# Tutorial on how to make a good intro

So first we're going to look at Sorensen Diablo by Alexei Libanin, and I'm going to explain to you why I like the intro so much, okay?
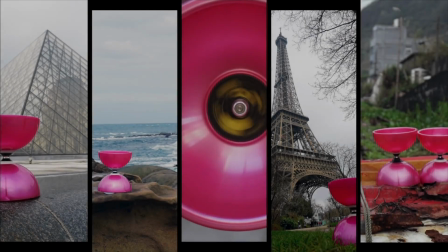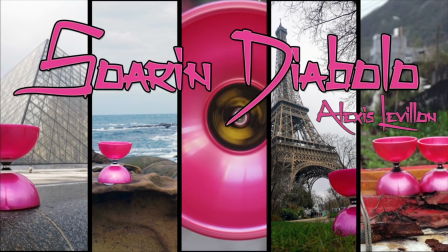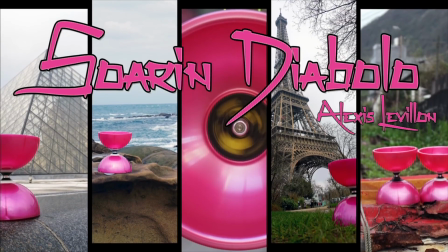So literally this intro, it covers all of these points which I've just previously mentioned.
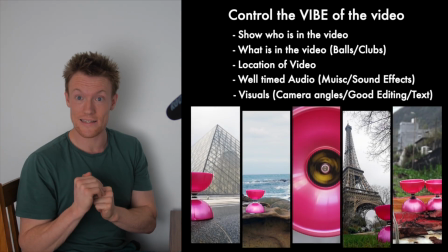4:52 There's good camera angles, it's visual, it's well edited, it shows the location, who's in the video, what's in the video.
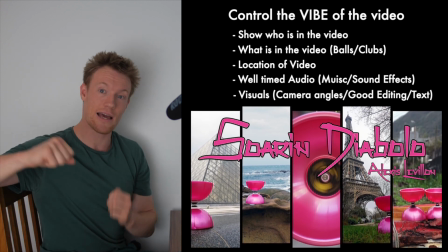5:00 It shows everything. It's well-timed music. He kicks in the beat with the music when he does the first Diablo trick. So now let's look at Laura Benjaminson in Proven 6.
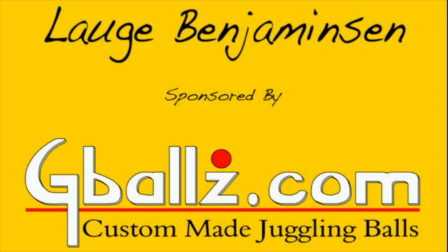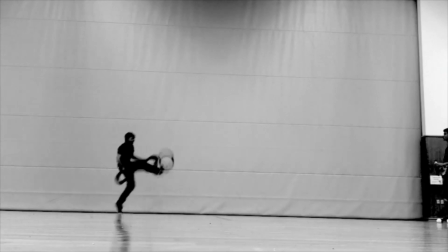There's one thing that is mega beast about this intro, and that's the fact that he's timed the music not with the start of the clip,
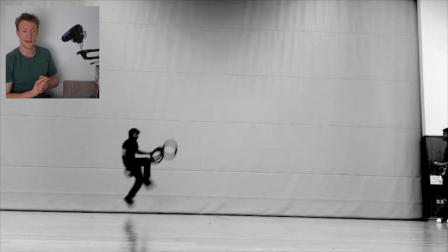5:31 but he's timed the music with a big movement. And he's also used some visual effects to have a double explosion at the beat of the music.
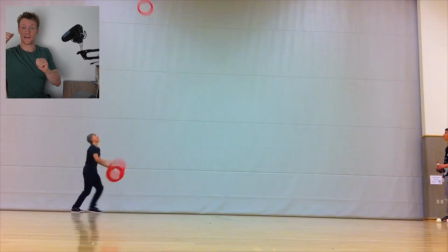5:40 So when the rain is coming towards, the double kick is in time with the music, but also the screen is black and white.
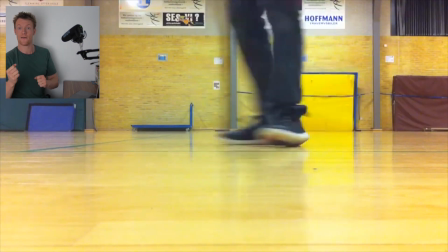5:47 The double kick happens, the music kicks in, and then the whole frame is in colour.
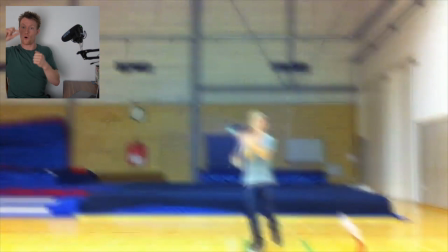5:53 So you got a visual effect and a big movement all in time with the music. It's like a double explosion.
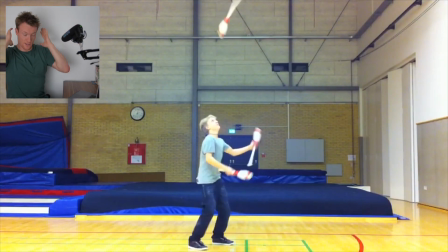5:59 Super excitement rushes to your head and you're engaged in the video. Does that make sense? So now let's look at Drugs by these three passes, okay?
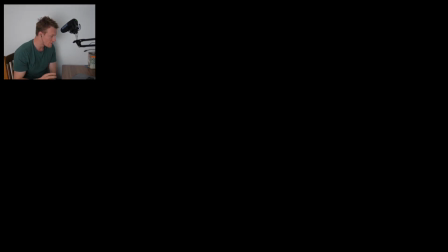6:10 Now I've just started it now. It takes 3 to 4 seconds for it to kick in.
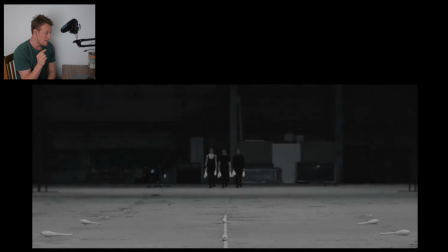6:14 The sound fades in first, then the visuals fade in. This whole image and sound, it's giving me the whole vibe.
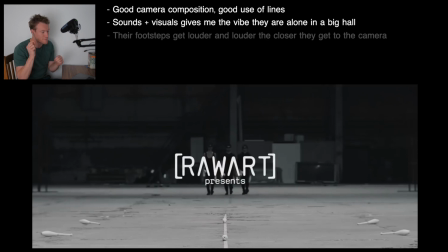6:23 They're in a hall, there's no one else around. All I can hear is their footsteps. If you listen closely, the footsteps get louder and louder the closer they get. Mega idea. I'm expecting some kind of routine here because there's like a stage at the front and they're walking onto the stage in sync.
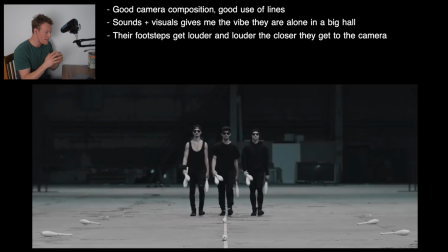6:39 This whole thing, it excites me.
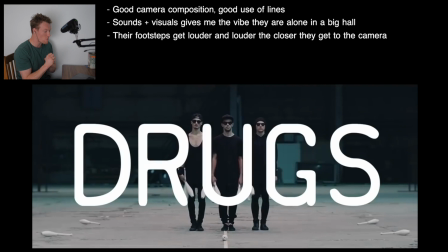6:41 I love the way it's being presented, and this is different from all the other juggling videos, and this is something that's going to make me want to stick around. I was not expecting to see this. The text is amazing, the text is massive.
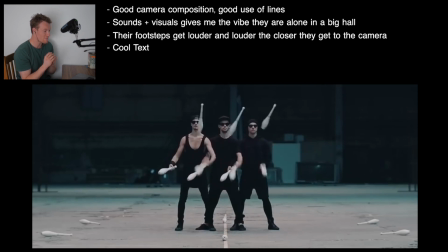6:55 Yeah, a routine. Again, I love the fact that you're in a massive hall and all you can hear is the clubs. There's no one else around. When you listen to the music kicking in, the music is in time with the clubs hitting their hands. I love these shots too. So it's been well timed with the music as well. It's absolute cracker of an intro. An absolute cracker. Right, now we're going to look at Where is Petter. So I've opened Where is Petter, but I've not started playing it yet.
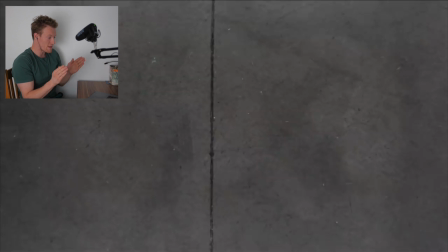7:29 And I want you to look at this first image. Right now I'm confused. I don't know where I am. I don't know the perspective of the camera of where I'm looking. So this is a problem. I've got a problem right now in my head. Now let's start watching. Now my problem's solved.
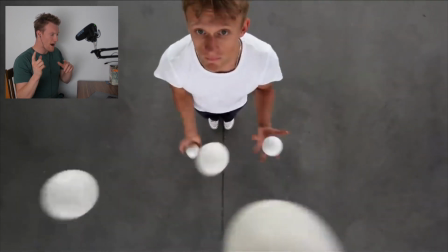7:45 I know he's walked into frame and the camera's aiming down. But problem 2, how is the camera getting higher and higher and higher?
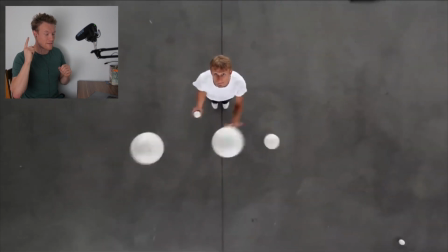7:53 Problem 2 solved. I could hear a crane. Okay, so now let me put it on pause.
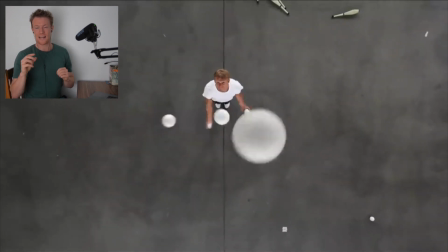7:58 So there's 2 problems there and I've subconsciously solved these problems. But subconsciously or not, the human body gets like a boost of like excitement or happiness when they've solved the problem. I think they call it like endorphins, like a boost of endorphins.
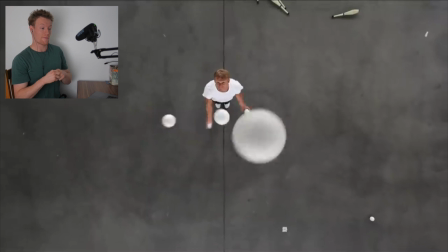8:14 So it's quite an interesting way to engage the viewer, if that makes sense.
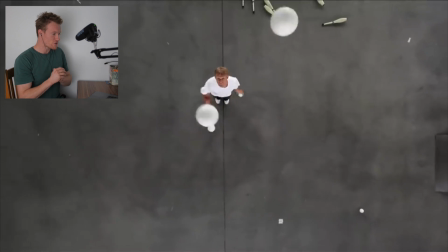8:19 So let's keep on watching. So now I'm thinking, how high is this crane going to go?
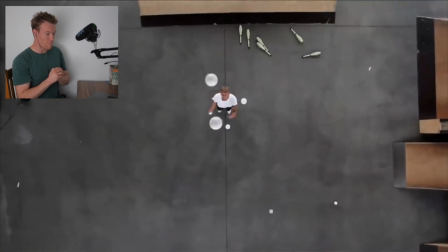8:24 And is he going to keep on throwing the balls up until the crane stops?